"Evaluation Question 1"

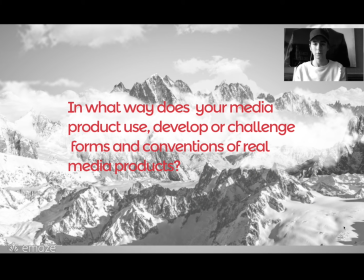0s
Evaluation question 1. In what way does your media product use, develop, or challenge forms and conventions of real media products?
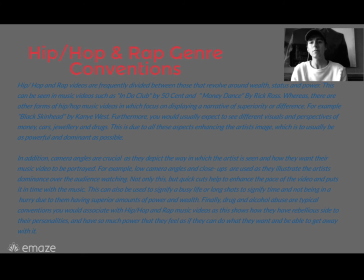9s
Hip hop and rap genre conventions. Hip hop and rap videos are frequently divided between those that revolve around wealth, status, and power.
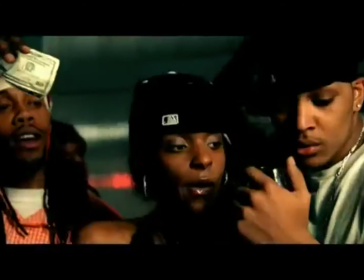17s
This can be seen in music videos such as In the Club by 50 Cent and Money Dance by Rick Ross.
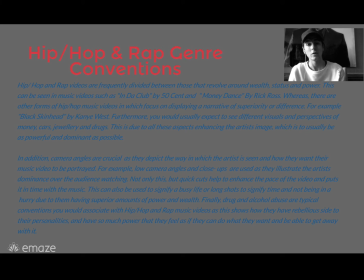23s
Whereas there are other forms of hip hop music videos in which focus on displaying a narrative or of superiority or difference. For example, Black Skinhead by Kanye West. Furthermore, you would usually expect to see different visuals and perspectives of money, cars, and jewelry and drugs.
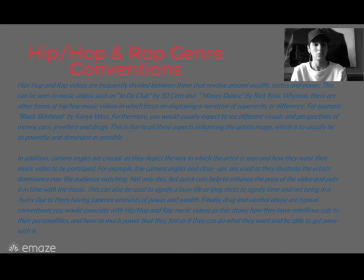41s
This is due to all these aspects enhancing the artist's image, which is to usually be as powerful and dominant as possible. In addition, camera angles are crucial as they depict the way in which the artist is seen and how they want their music videos to be portrayed.
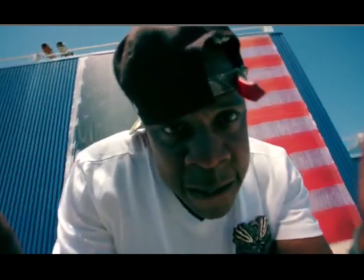56s
For example, low camera angles and close-ups are used as they illustrate the artist's dominance over the audience watching.
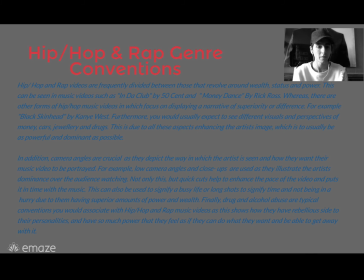62s
Not only this, but quick cuts help to enhance the pace of the videos and puts it in time with the music. This can also be used to signify a busy life,
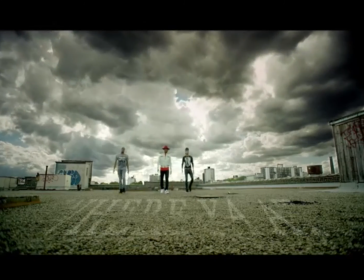71s
or long shots to signify time and not being in a hurry due to them having superior amounts of power and wealth.
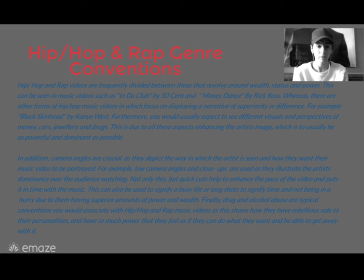78s
Finally, drug and alcohol abuse are typical conventions you would associate with hip-hop and rap music videos, as this shows how they have a rebellious side to their personalities, and have so much power that they feel as if they can do what they want and also be able to get away with it at the same time.
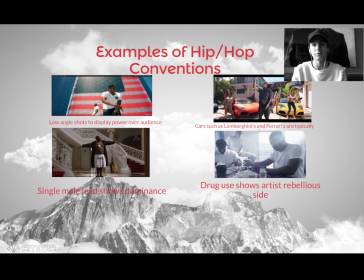97s
Here are some examples of hip-hop and rap conventions. So in the top left we have Jay-Z showing a low angle shot to display his power over the audience. On the right we have fast cars such as Lamborghinis and Ferrari, which are typically associated with hip-hop and rap music videos.
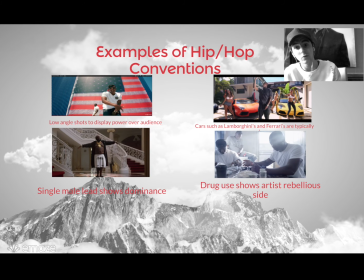112s
The bottom left we have the single male lead, which shows dominance. This is portrayed by Rick Ross in his music video on the left here. And on the bottom right we have drug use, which shows the artist's rebellious side, which is portrayed by OT Genesis in his song Coco.
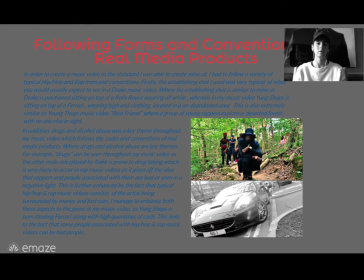131s
So following forms and conventions of real media products. In order to create a music video to the standard I was able to create mine at, I had to follow a variety of typical hip-hop and rap forms and conventions.
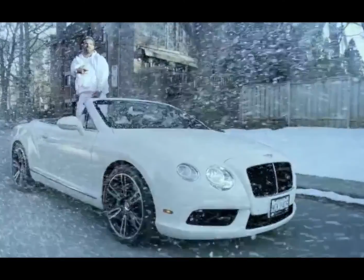142s
Firstly, the establishing shot I used was very typical of what you would usually expect to see in a Drake music video,
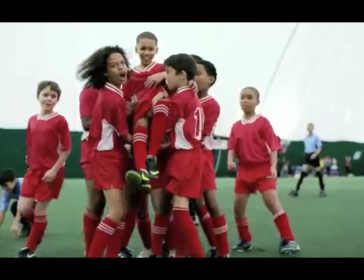148s
where his establishing shot is similar to mine, as Drake is positioned sitting on top of a Rolls Royce wearing all white,
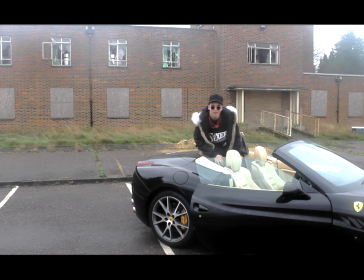154s
whereas in my music video, Young Shaps is sitting on top of a Ferrari wearing high-end clothing, located in an abandoned area.
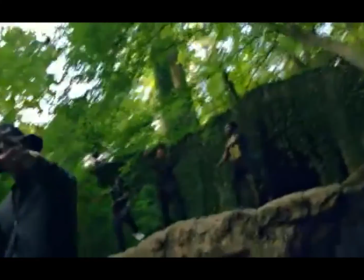161s
This is also extremely similar to Young Thug's music video Best Friend, where a group of young rappers explore the deserted forest, with no one else in sight.
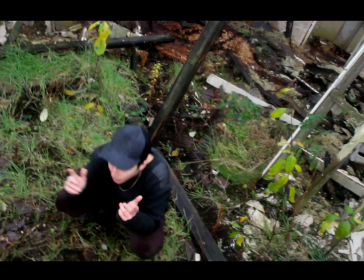169s
The reason this is similar to mine is mine's in an abandoned hospital with also no one in sight. In addition, drugs and alcohol abuse was a key theme throughout my music video, which follows the codes and conventions of real media products, where drugs and alcohol abuse are key themes. For example, drugs can be seen throughout my music video as the other male role played by Rafiq is prone to drug taking, which is very likely to occur in a rap music video, as it gives off the idea that rappers and people associated with them are seen as bad or in a negative light. This is further enhanced by the fact that typical hip-hop and rap music videos consist of the artist being surrounded by money and fast cars.
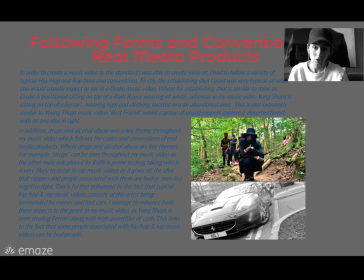210s
However, I was fortunate to be able to manage to enhance both of these aspects into my
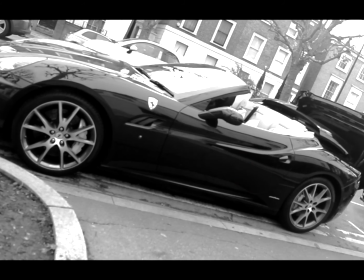216s
genre in my music video, as Young Shaps is seen stealing a Ferrari along with high quantities of cash.
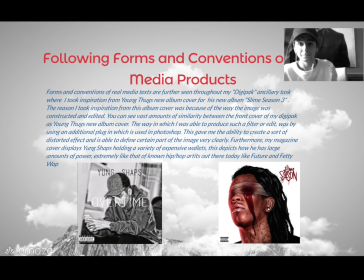226s
Once again, following the forms and conventions of real media products. So forms and conventions of real media text are further seen throughout my Digipack, which is the ancillary task where I took inspiration from Young Thug's new album cover from his new album Slime Season 3. The reason I took inspiration from this album cover was because of the way the image was constructed and edited.